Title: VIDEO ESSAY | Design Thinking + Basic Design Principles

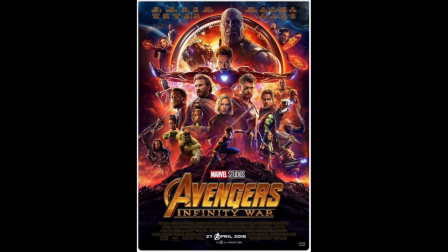485s
You'll notice that they've stretched Tony's arms out here like this, and everyone else is kind of framed almost like under the shadow of his wings, in a sense, underneath the sort of lines created along one of the third line over here.
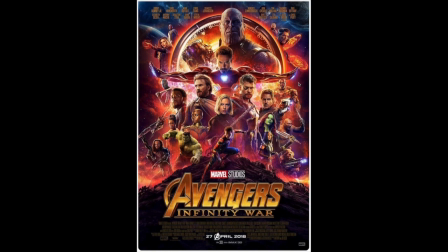502s
And also proximity, which is just the placing of elements that are similar, placing those together because we group similar or related elements and relevant bits of information.
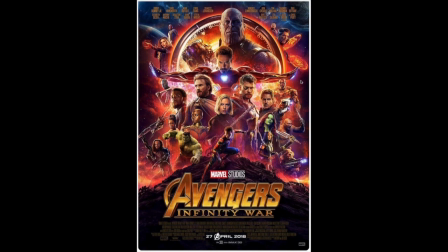515s
And when you put them together, it is perceived that these things are more related. You'll notice, for example, all of your Guardians are right here in this corner, and Thor, who meets up with the Guardians, is connected to them.
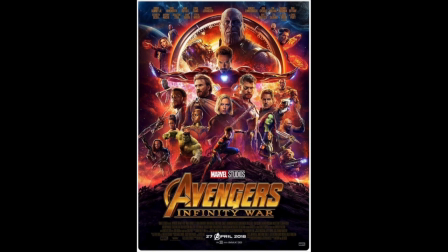529s
Also along the same lines, Captain America, who is obviously now fighting with the Wakandan people, he is featured over here, along with Bucky. So none of these are particularly groundbreaking revelations. It's just showing you how hierarchy works and how you can very easily identify this just by taking a little bit of time to look at an image. I'm going to handle color and contrast as one principle in this video essay, as I believe that the two are largely inseparable since color creates contrast.
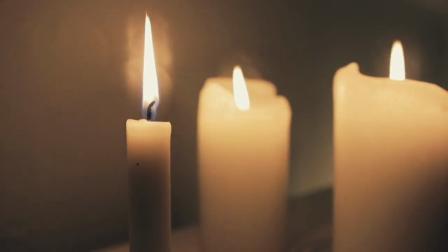560s
As I've explored in previous videos, colors create moods, and contrast can be used to make a design or subject stand out from its background.
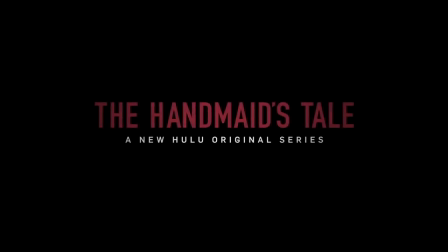568s
An example of color usage that I love is The Handmaid's Tale,
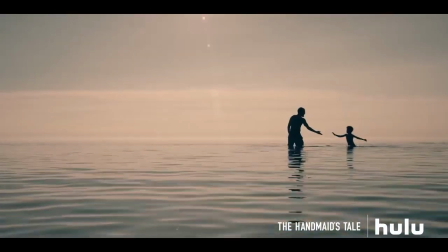572s
which won an Emmy for Outstanding Production Design for a narrative contemporary program for its pilot episode, Offred, in 2017.
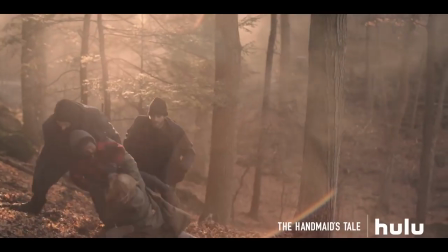580s
The Handmaid's Tale has a complementary green and red color palette,
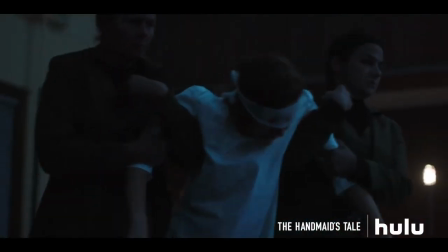584s
and the contrast between the popping red of the handmaid's garments and the murky green shades of the background makes the characters stand out,
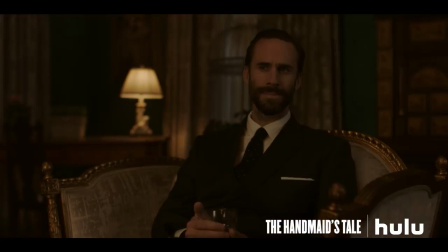592s
reflecting how they are trying to rise above their circumstances.
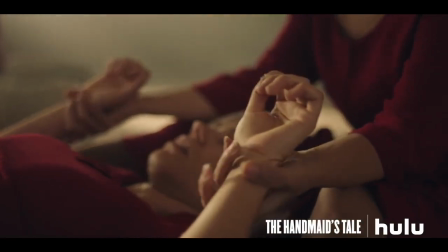596s
On the other hand, the color palette for the families who abused them is generally blue and yellow.
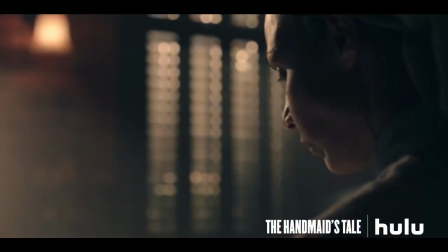602s
Not quite a complementary palette, just off enough to suggest that something is wrong, blending the subjects into their surroundings,
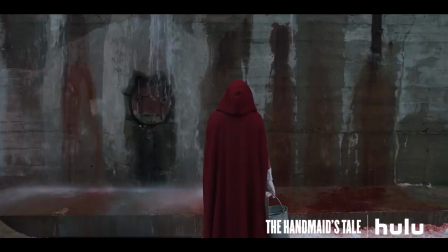610s
implying how their beliefs are keeping themselves and others captive and incapable of progress.
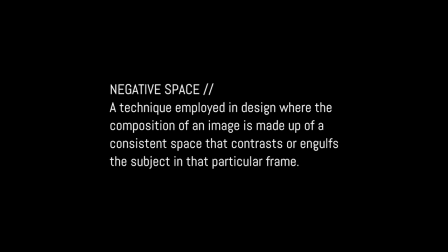618s
Negative space is a technique employed in design where the composition of an image is made up of consistent space that contrasts or engulfs the subject in that particular frame.
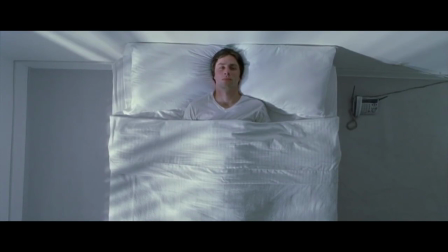629s
A favorite example of mine is Garden State, where the negative space is used to show how the main character is not only engulfed by his surroundings when he returns to the home he has avoided for so many years,
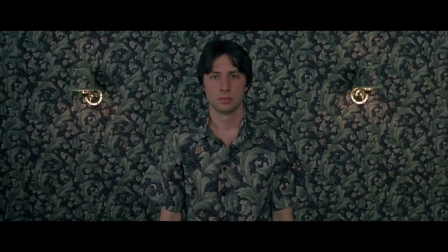639s
but also the emptiness and emotionless state of his mind after almost a decade on pharmaceutical drugs. In design, negative space also creates and forms the shapes that we see, drawing our eye to what is most important in the frame. There are no shapes and no subjects without negative space. Balance refers to the organization of your frame, basically ensuring that the elements therein work well together, distributed evenly throughout your designs or your visuals so that nothing looks lopsided, unless of course that is your intention.
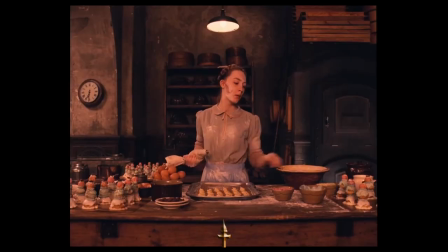674s
The most extreme example of balance is, of course, symmetry. And who else is the master of symmetry other than Wes Anderson?
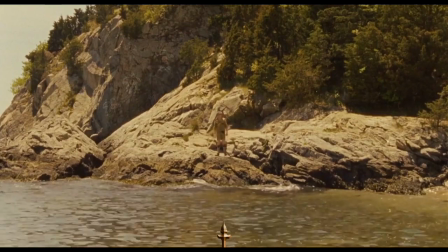681s
I haven't seen a great deal of his films, but my theory about his choice in composition is that it is so settled that it is in fact unsettling,
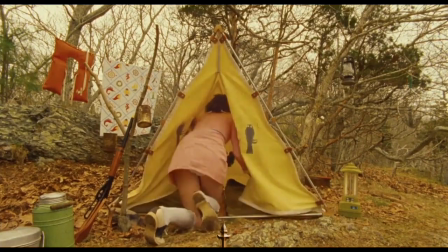690s
suggesting that behind this perhaps visually perfect scene, there lurks this unnatural, subversive theme. Finally, the last principle, repetition. Repetition is a design principle that is most frequently employed when one seeks to strengthen the brand identity of a brand. It encompasses many of the design principles that I have previously mentioned. It's about repeating colors and patterns and placement and balance to reinforce your brand image.
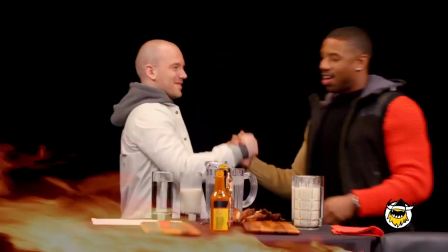723s
An example of this is the standard opening sequence from Hot Ones,
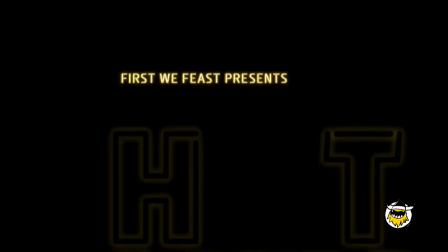726s
where they repeat the same formula for their designs and formats to provide the viewer the security and comfort of watching something familiar.